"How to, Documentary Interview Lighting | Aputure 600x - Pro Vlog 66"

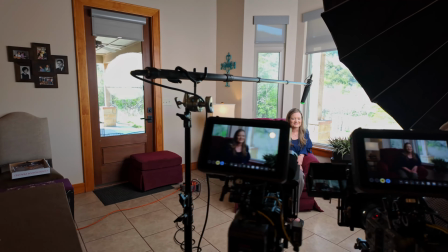(0:00)
Welcome back to the channel. In today's video, we're back in the Texas Panhandle filming documentary interviews.
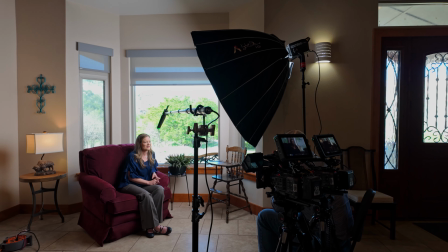(0:07)
With only 30 minutes to set up, speed was essential.
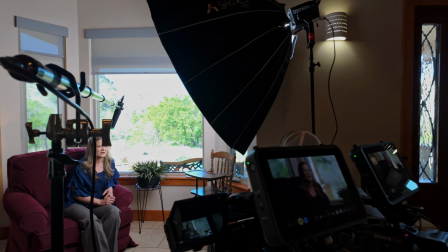(0:11)
Follow along as I set up my cameras, lights, and audio in that time frame and stick around to the end to see the results.
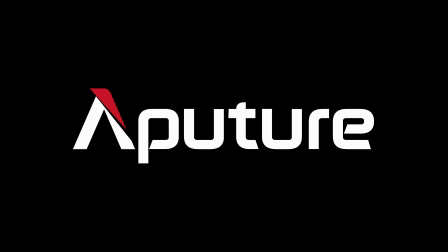(0:19)
Thank you to Aputure for sponsoring this video. Let's get into the setup.
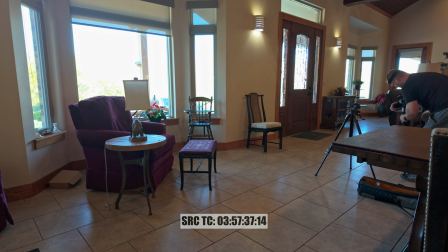(0:24)
So at the bottom of the screen, you see where it says source time code. Look at the second number, the 57, that's the minutes.
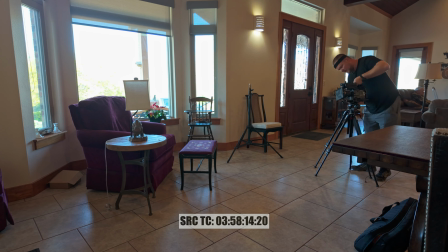(0:32)
So everything is sped up 6 times so we can get through this a lot quicker. But I'm going to take you through the whole process of what I'm setting up and the things that I'm doing and also key points.
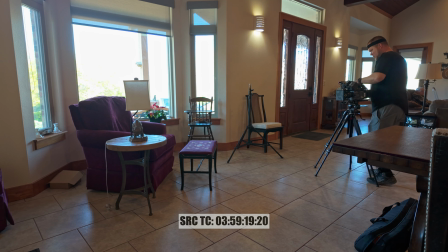(0:42)
So first off, I always get my cameras up. My cameras were pretty much ready to go. So I just pulled them out and I'm just going to add monitors to them. If you see there, I actually moved the tight camera to the left-hand side, so I would be on the shadow side of the face.
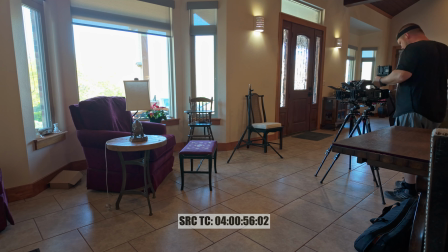(0:58)
I'm adding my Atomos Shogun Connect monitors to each camera, so there's a big screen for myself to look at, and also for the director to look at, and false colorability.
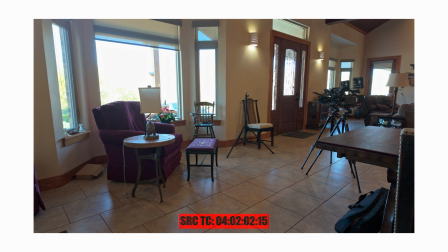(1:11)
So cameras are up. That's the first step. Look at the clock down below. That ate up about 5 minutes of my time to have the cameras up and kind of lock in my framing.
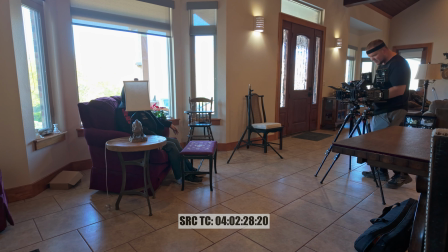(1:22)
With general framing done, I was able to get someone to sit in so I could fine tune everything and actually see what it looked like with a person there.
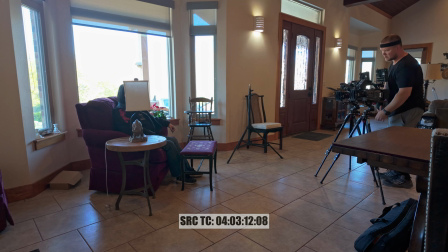(1:31)
Also to see what the lighting was doing in the space. This is a great time to set your exposure. I set the exposure for the background first rather than the subject.
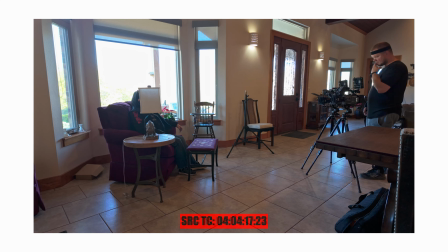(1:41)
One thing you'll notice throughout this setup is I will constantly be looking at the camera and making adjustments, changing settings. That's just part of it. So don't ever hesitate to keep going back and making adjustments as needed during your setup.
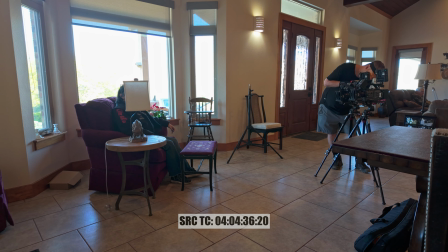(1:56)
With this setup, every second counts. I don't know what I'm fiddling with here, but it needed to get done, so I was doing it. I move on to the light, I grab my clamp, I grab my ballast, and then I put the head on.
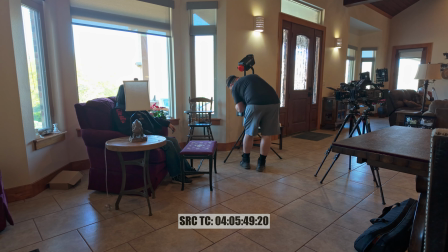(2:09)
So this is an Aputure 600X that I'm using. I grab the head and power cable. I attach the head cable to the fixture and then I go into the ballast. Next, I raise the light, turn it sideways, take off the protective cap, and off to the side,
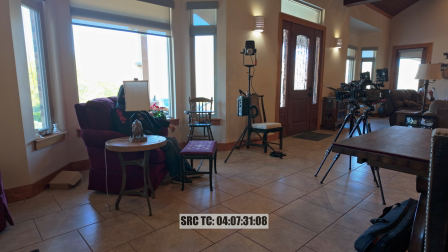(2:26)
I'm setting up the 150 dome and I throw that guy on there all on my own,
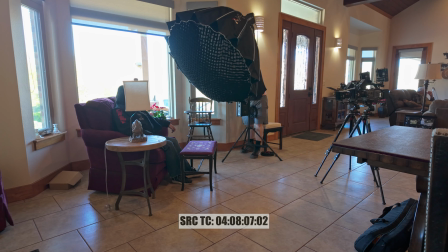(2:31)
put my foot down so it doesn't tip over, weight over the big leg. I will bag this momentarily.
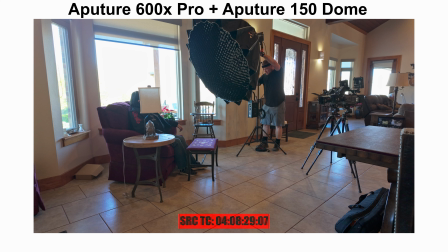(2:38)
The light I'm using is the Aputure 600X. The modifier is the Aputure 150 dome. I have the 2.5 stop diffusion on there, which is the thicker diffusion.
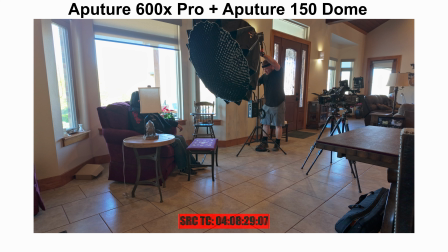(2:51)
And then I also had a grid on there, which will be removed. The reason I picked this light is I wanted the versatility of having bicolor. If there was a situation where I needed to go more tungsten or go more daylight, I had that option.
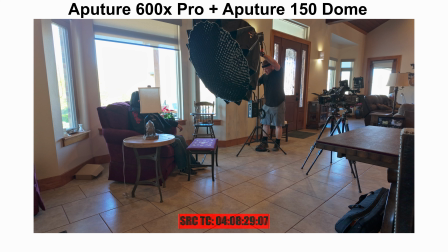(3:06)
I do have a 600C, but the output isn't as much as the 600X, whether it's in daylight or tungsten. Also, I used the 150 dome because I wanted a big soft source that I could get in close to the subject.
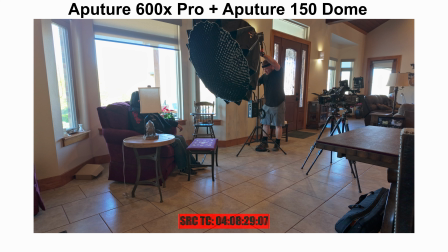(3:20)
That was really vital for me. If I went with a smaller dome, I'd have to bring it in closer and it just may not give that nice soft look. In certain circumstances, it is a bit much and a bit big, so I did have the Light Dome 3 on standby in case I needed a smaller dome for a smaller space.
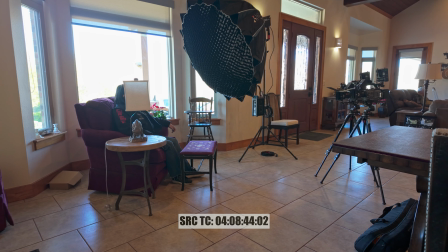(3:39)
The light is up, but time is ticking away. I had to go back outside to grab more equipment. I needed to get my boom pole for audio, another stand, a shot bag, and a power strip. With only 30 minutes to set up, every minute counts. Now, did I only get 30 minutes?
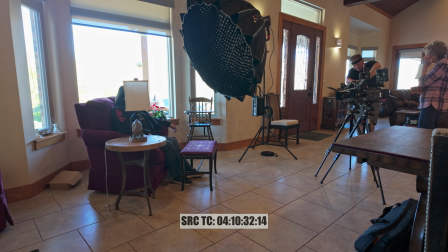(3:58)
No, I was just told set up as quickly as possible.
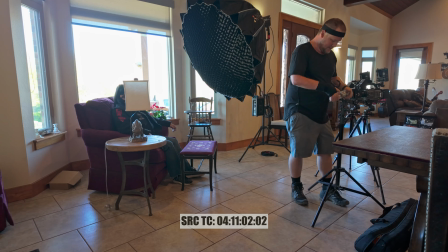(4:02)
We were delayed getting to this location because the pin that was dropped didn't get us there.